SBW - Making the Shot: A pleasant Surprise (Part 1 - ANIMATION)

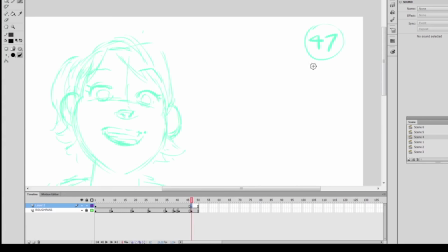1963s
Again, it's that storytelling drawing,
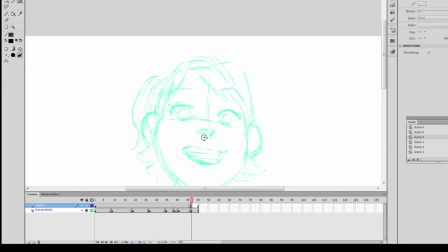1966s
so that's something I need to figure out first before I do all the things in between my first drawing and the last drawing.
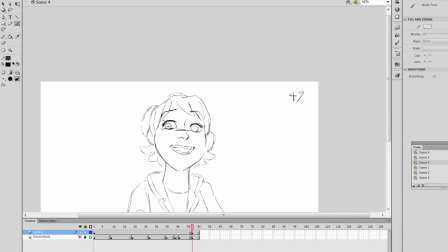1974s
I think it's time that I speed things up a bit. You'll start to notice a pattern that I'm working with, whereas I'm working in the same order that I did with the roughs.
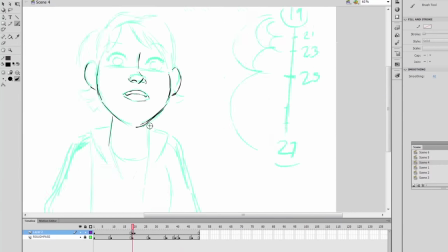1983s
Basically, all the story keys that I did earlier, the first thing I did, I'm doing it in the same order in tie-down fashion.
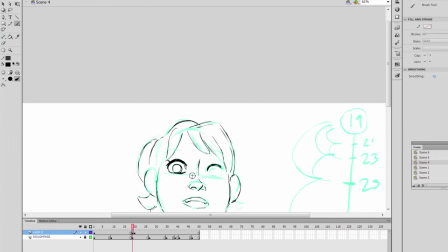1990s
So if I in between it later, I can be more consistent because I have all the important keys down first.
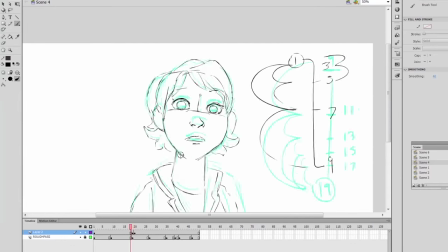1997s
Basically, I'm doing the same process as I am with the roughs, but now I'm just fine-tuning the roughs I have,
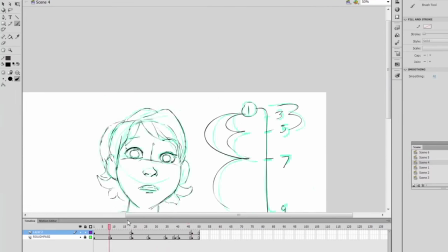2006s
but I'm still drawing them in the same order. Honestly, I don't think I'm going to match with the charts I'm putting down here.
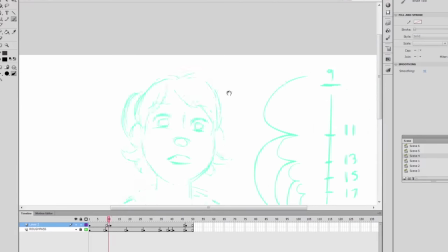2013s
It's just to give an idea on what kind of timing I want since I'm actually gonna in between these tie downs in fours and I'll show you what I mean
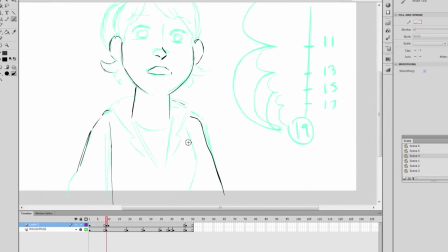2023s
soon and then after I have the storytelling keys tied down I
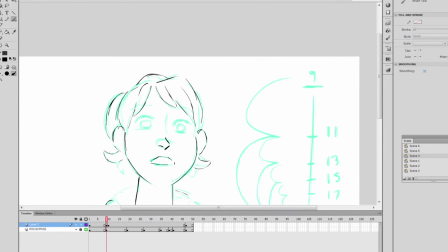2028s
would tie down the breakdowns so the order would be the first
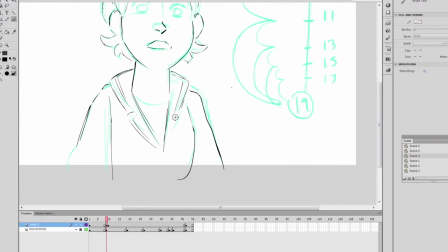2033s
initial storytelling keys then if there are any secondary storytelling keys I would do that
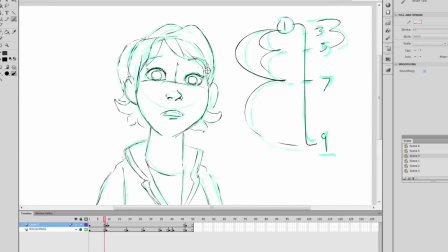2037s
and then after that I would tie down the breakdowns and then if
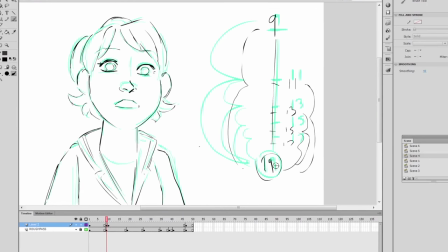2043s
there were secondary breakdowns I would then tie down that then after that I
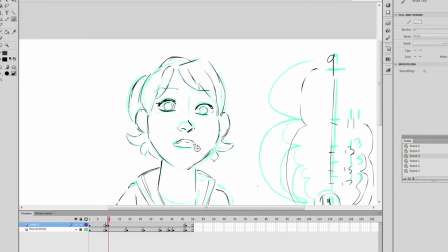2048s
would in between everything in force since this isn't the final result I'm
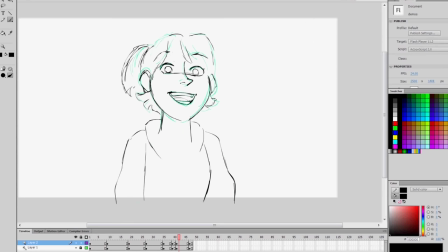2053s
not trying to have a lot of drawings because that I can save up for the cleanup section I just need enough
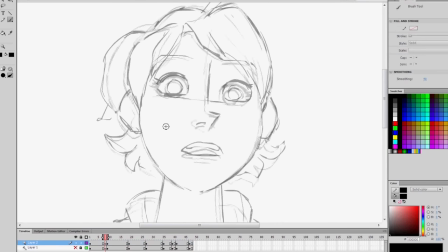2059s
drawings that will help me for the final in-betweening for the cleanup so that's why I'm in between in fours.
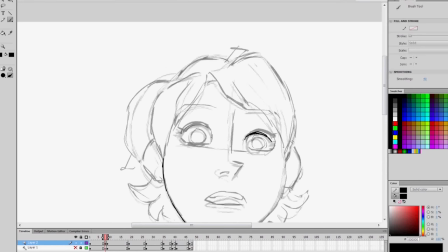2066s
And the thing about in-betweening in fours is that I can't just simply in-between it the way I in-between things in twos.
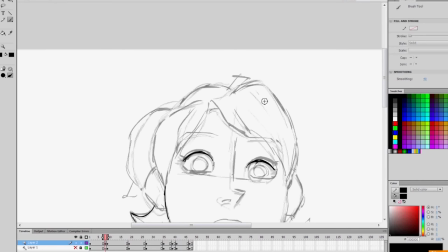2074s
For example, if I timed it where the shoulders move first, I'm gonna make it so that the shoulder is closest to the later drawing, while the head, like I planned on the twos, is much closer to the previous drawing.
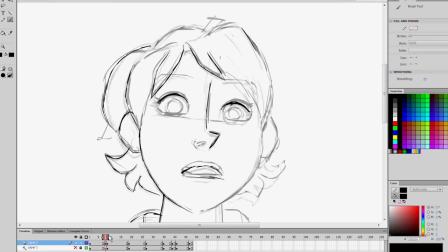2087s
If I were doing this in twos, it would just be a simple in-between, but since I'm doing it on fours, I'm really,
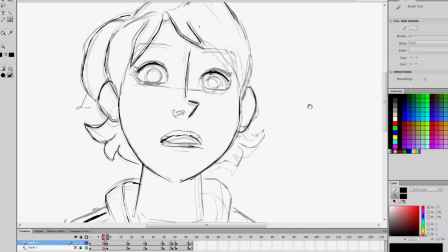2093s
really trying to be specific in the spacing of my lines because for the final cleanup,
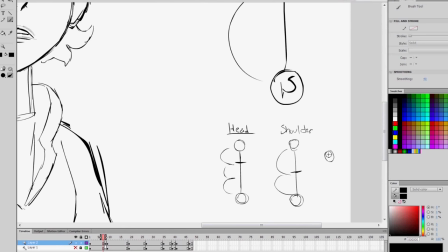2100s
it's going to be in twos and I want my fours to feel like they're close to how I'd animate on twos.
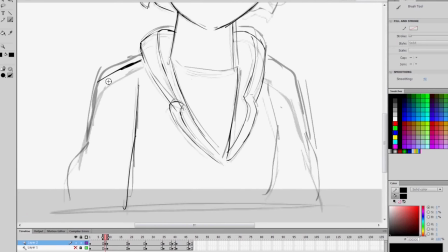2106s
It's kind of weird. I'd have to demonstrate it some other time and I'll have to show it with a proper time chart and talk about that in the time chart video.
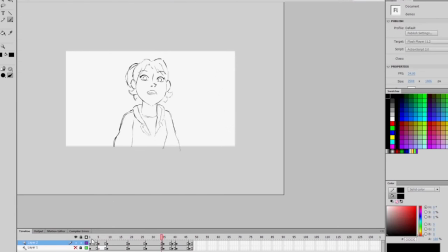2115s
And remember when I mentioned about how I considered wind? Well, Well, I'm trying to apply that with the hair, adding some subtle overlap with the hair.
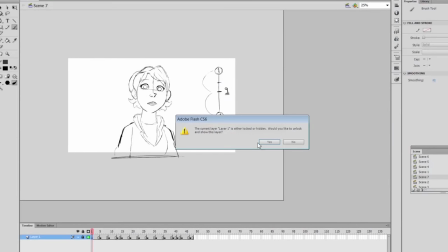2125s
So here's the tie down in between in mostly fours and some twos.
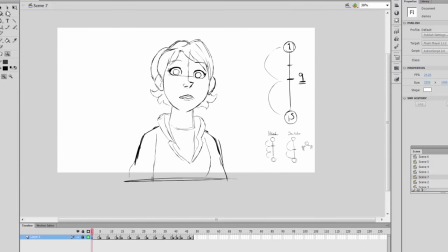2129s
There are only a few twos because I felt that some of the drawings needed more information in their transition. Since I'm done with the rough animation, I decided to hide and remove it and see how it looks with the tie down alone. So let's play this sucka and see how it turned out.
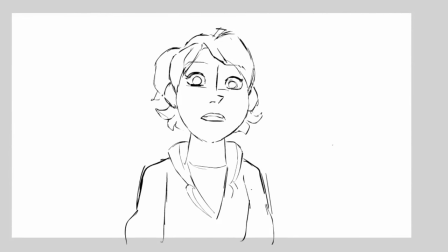2149s
It doesn't look too bad. But there are lots of things I could fix and change, but as of now, I guess it's best to move forward. Well guys, this concludes the main animation part for the overall tutorial. The next part will be focusing on coloring the character, using the lineless style.
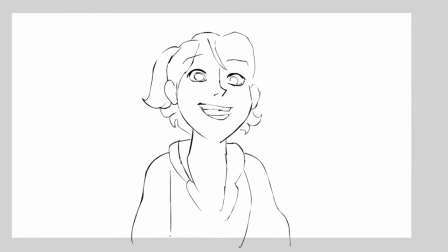2166s
Thank you so much for checking out this video, I wish I could have been more detailed in a lot of bits, but there's just a lot of things to talk about, but I'd love to adjust them sometime. If you guys have further questions or requests, please leave a comment below. happy animating guys and please support the streaming workshop.